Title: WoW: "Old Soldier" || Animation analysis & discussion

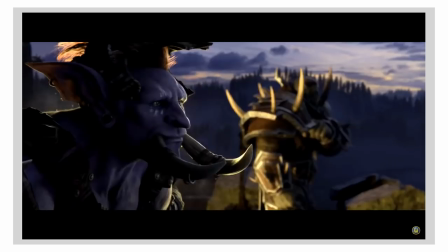That's just really good. Like that's just that's just very competent That's just a good way to do it. And Saurfang, from the first moment that Sappy Boy shows him kindness, Saurfang is trying to reject it because kindness would mean connection.
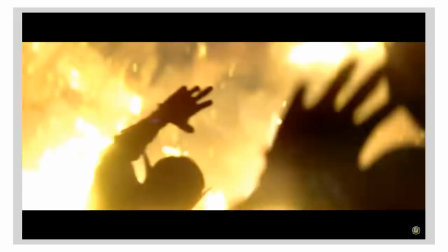Kindness would mean being connected to the Horde, being connected to other people, and as we see from his memories,
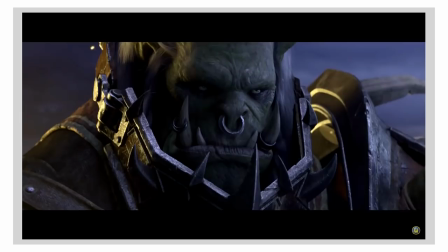his connections to other people keep bringing him pain. His son is dead. Sylvanas is a terrible warchief who's killing innocent people, and it hurts. He doesn't want connection. He wants to be alone. He wants to die.
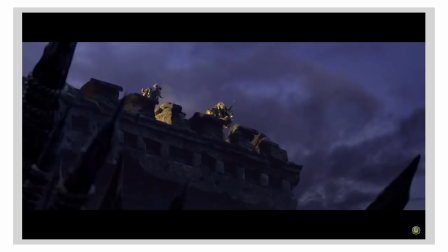But sappy boy is a challenge to that, a challenge to that loneliness.
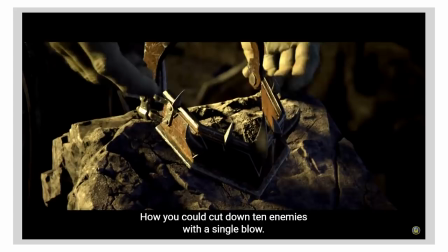And that's what I really like about the symbology of taking off the armor, because Saurfang is just taking off his armor because he wants to go and die, like, he wants to commit suicide.
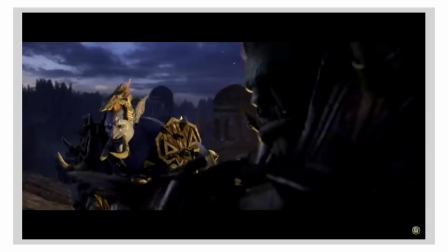So it's a utilitarian action. It's easier to die if you're not wearing a bunch of armor that's gonna protect you from the arrows and the weapons of the enemy.
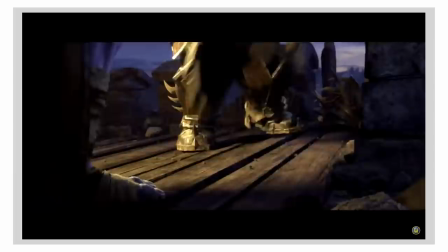But it's also a symbolic action that symbolizes his attempt to divest himself of history.
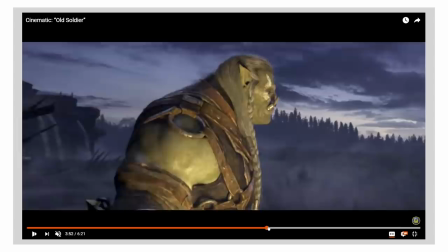But then what happens, as we get here, is that Sappy Boy follows suit.
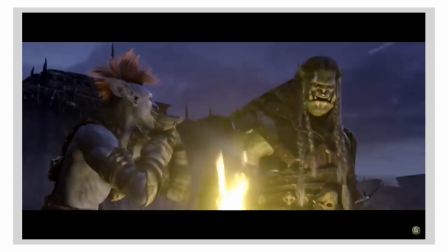He mirrors him. He says, okay, we're not sharing the symbology of the Horde.
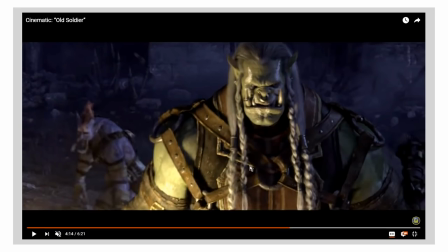We're not sharing this symbological connection to the Horde between us. That's not the thing that ties us together anymore. I'm going to take off my armor like you so that in my nakedness, as it were, in my lack of being armored, I have that connection to you.
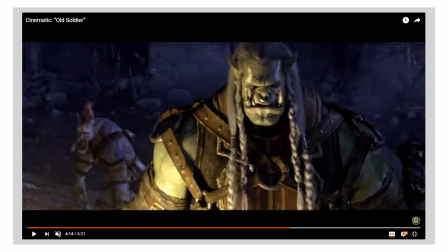I'm the same as you. I am also taking off my armor. I'm connected to you. Even if you don't want to admit it,
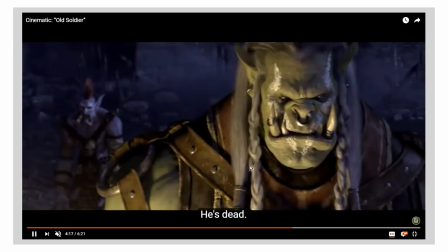even if you reject it I want to be connected to you and you are connected to me And that's what the visual
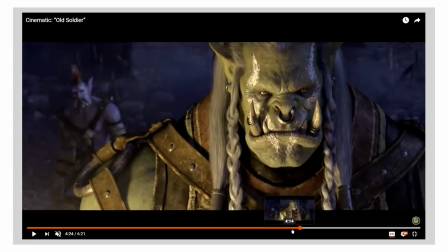language of the short is saying is that sappy boy is forcing sour fang to realize that connection and
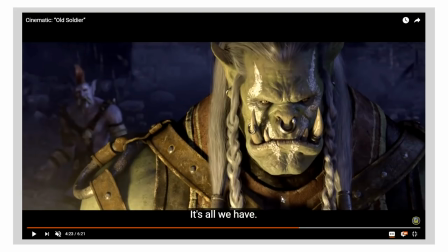That's very much what happens in this moment here, by the way The horde it's all we have because that's what the horde is supposed to be about Like that's that's the thing that Sylvanas has committed a crime against the horde is all we have.
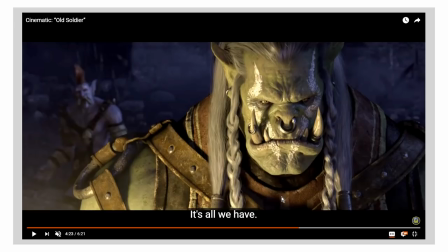That's very much the the place that the Horde has occupied in Warcraft lore for the orcs and for all I think it's this Union of all these disparate people the tauren the orcs all of them coming together into one unified whole to be a people to have a connection to find To build
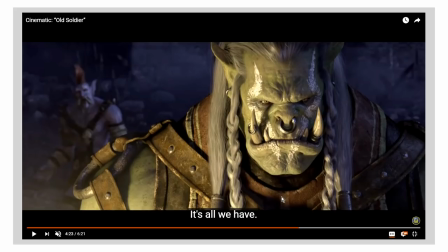a history together to build a nation to build a connection to build a togetherness a community a society That's very much what the Horde is about and especially for sappy boy who has lost his father His father is gone. The Horde is the only connection he has left.
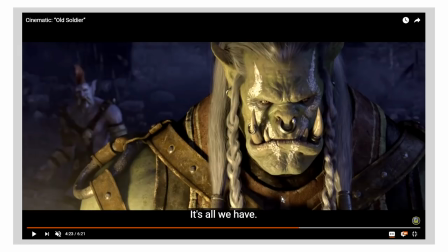And so a son without a father approaches a father without a son and tells him, we're not connected by blood. We're not related, but in the Horde, we can be a family. We can be like each other. We can be connected.
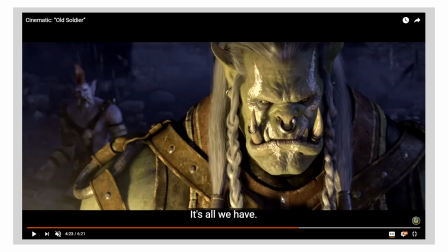and in those connections we can find you know healing and and peace and some measure of honor even if that's taken away from us by circumstance we can always have the horde we can always have each
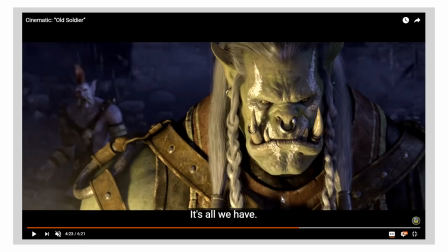other and from an emotional perspective i'm getting a little bit misty i just kind of spelling it out right now because i'm i'm tremendously vulnerable to father-son narratives it's something i don't know i have an emotional weak point for that specific kind of storytelling
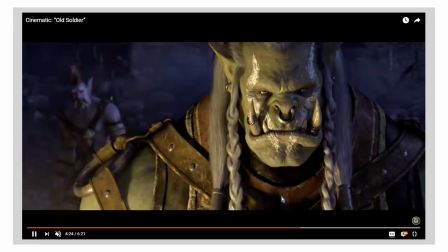A son without a father and a father without a son becoming a family through the horde,
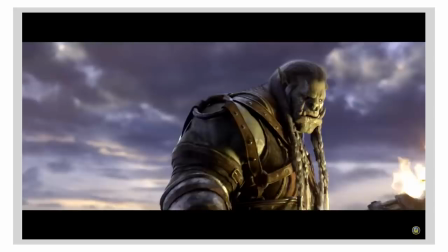through connection. Like, and that's just...
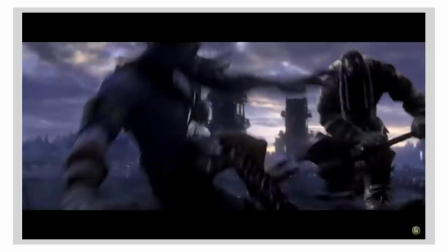Again, from a storytelling perspective, this is a short, like, this is six minutes of not very much happening at all,
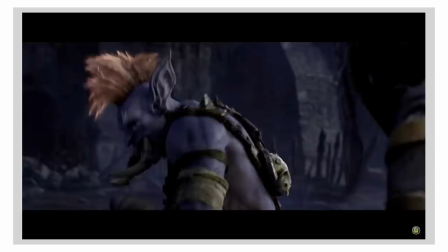and yet all of this stuff, all of this loaded symbology, all of these,
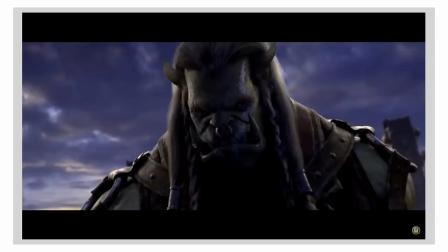all of these ideas are nonetheless very much part of it,
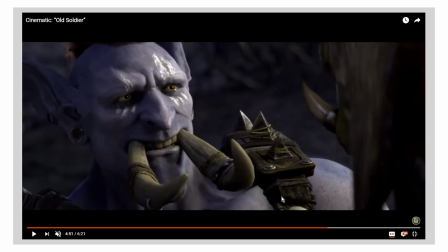and you can see it here in this confrontation between Saurfang and Sappy boy is that there is no enmity there. Sappy boy isn't trying to hurt him. He's trying to, you know, re-include him in the family.